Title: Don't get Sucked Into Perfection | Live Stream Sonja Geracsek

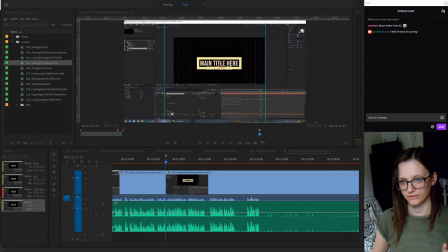33:42 I'm going to add a marker to say that this is where I want the next scene to start. I'm gonna make it yellow. And then I'm going to add a hold frame for the end of this scene.
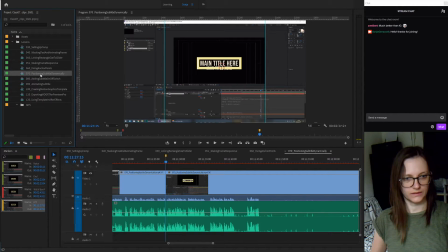33:58 I'm going to go over here to the right where my scenes are, and I'm going to duplicate it. And now I have a second version, and I want this to be the following one. And actually this is where I'm adding the margin.
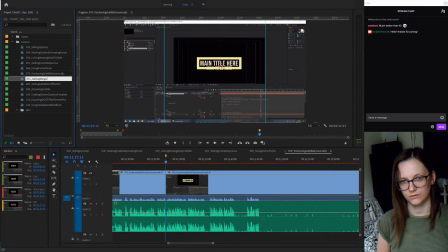34:17 Okay, adding margin to subtitle. So that's the second part. And for the lesson 7, I'm going to remove.
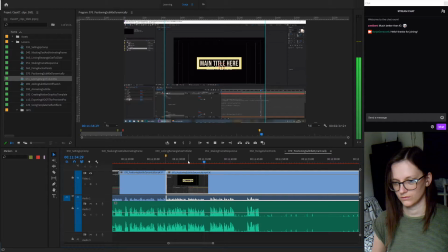34:35 Wait.
One of your slider layers, the padding is the most obvious for this because it doesn't have an expression on it. Hit N. So. And the frame. So what we're going to do, we're going to add another slider, duplicate one of. We're going to.
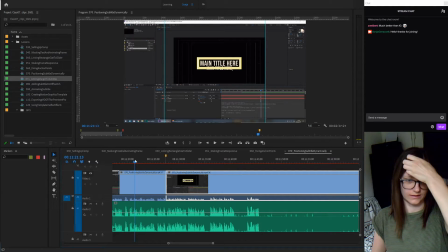34:53 So I have to decide where to cut the audio so that I can jump to the next part in the next lesson.
We want it to be below the frame. We want it to be a little bit away from the title and the frame.
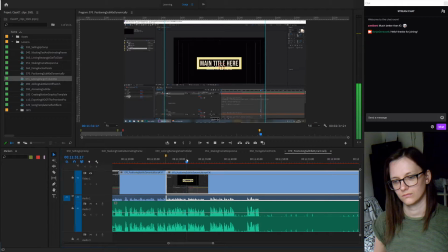35:10 So what we're going to do, we're going to add another slider, duplicate.
Because I immediately go into explaining how to do that.
We're going to add another slider.
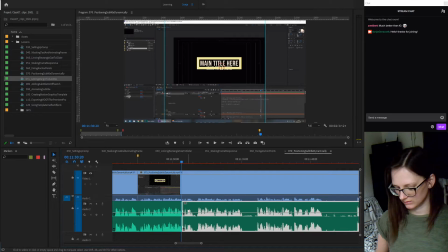35:24 I'll see what it sounds like if I just cut it here. It's going to sound a little abrupt.
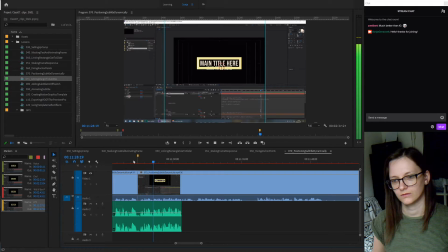35:31 So what we're going to do, we're going to add another slider.
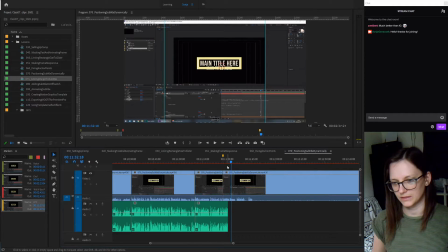35:37 Yeah, I mean, it sounds a little abrupt, but I think it's better than... wait, Control A? No. How do I... Alt-A. Yeah, so if I hit, I'm gonna save this. If I hit Alt-A, I can select all the tracks in front of me.
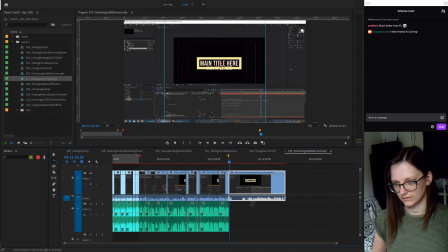35:57 I'm gonna do that, and I'm going to delete this.
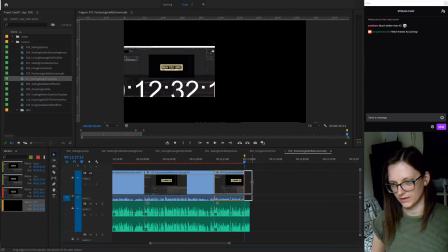36:02 And I'm just going to add a hold frame for the last part of this.
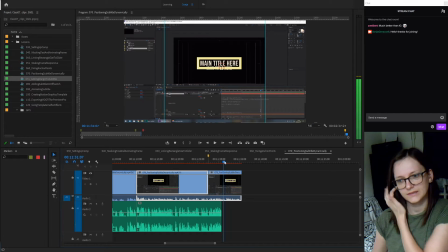36:10 It's going to sound a little bit abrupt when I stop talking, but I think it's still better than continuing with this class because we're already at 11 minutes 30 seconds. So I always leave 2 seconds after I finish talking
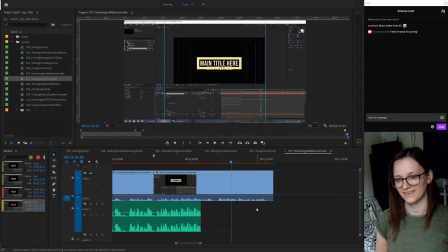36:28 so that it really doesn't end that abruptly immediately after I stop talking.
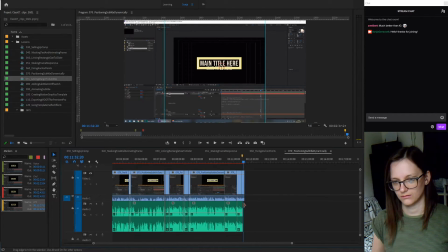36:34 And I have an end scene marker, which is down here.
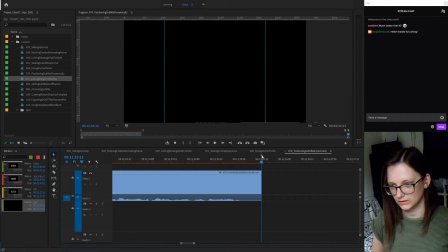36:41 I'm going to put it over here, and I want it to be
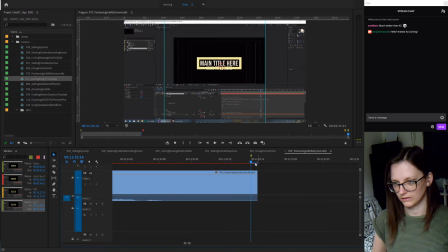36:48 on the last frame.
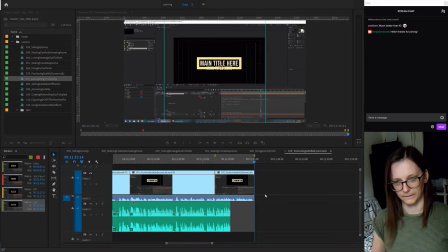36:54 Okay.
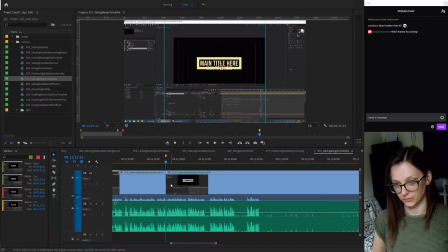36:55 And then I'm going to go into this, and from this point onward, maybe I'll use a little bit more
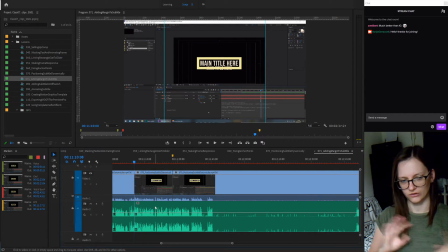37:09 speech from the last class from the last lesson in this one, just so there's a little bit of overlap and it doesn't start so abruptly.
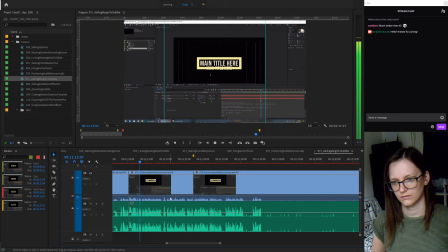37:18 Now we can play around with some additional margin of...
What do I say here? Maybe I can end it just before the now.
From the text to the frame, it's just there for the one single time.
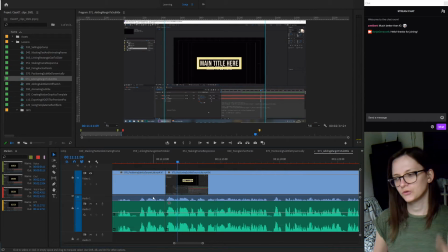37:33 Now we can...
Actually, maybe I can just end it right here. Usually I try to say, next we will do such and such before the lesson ends,
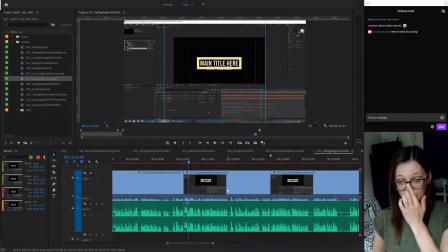37:42 but I guess I didn't think this lesson recording was going to be so long.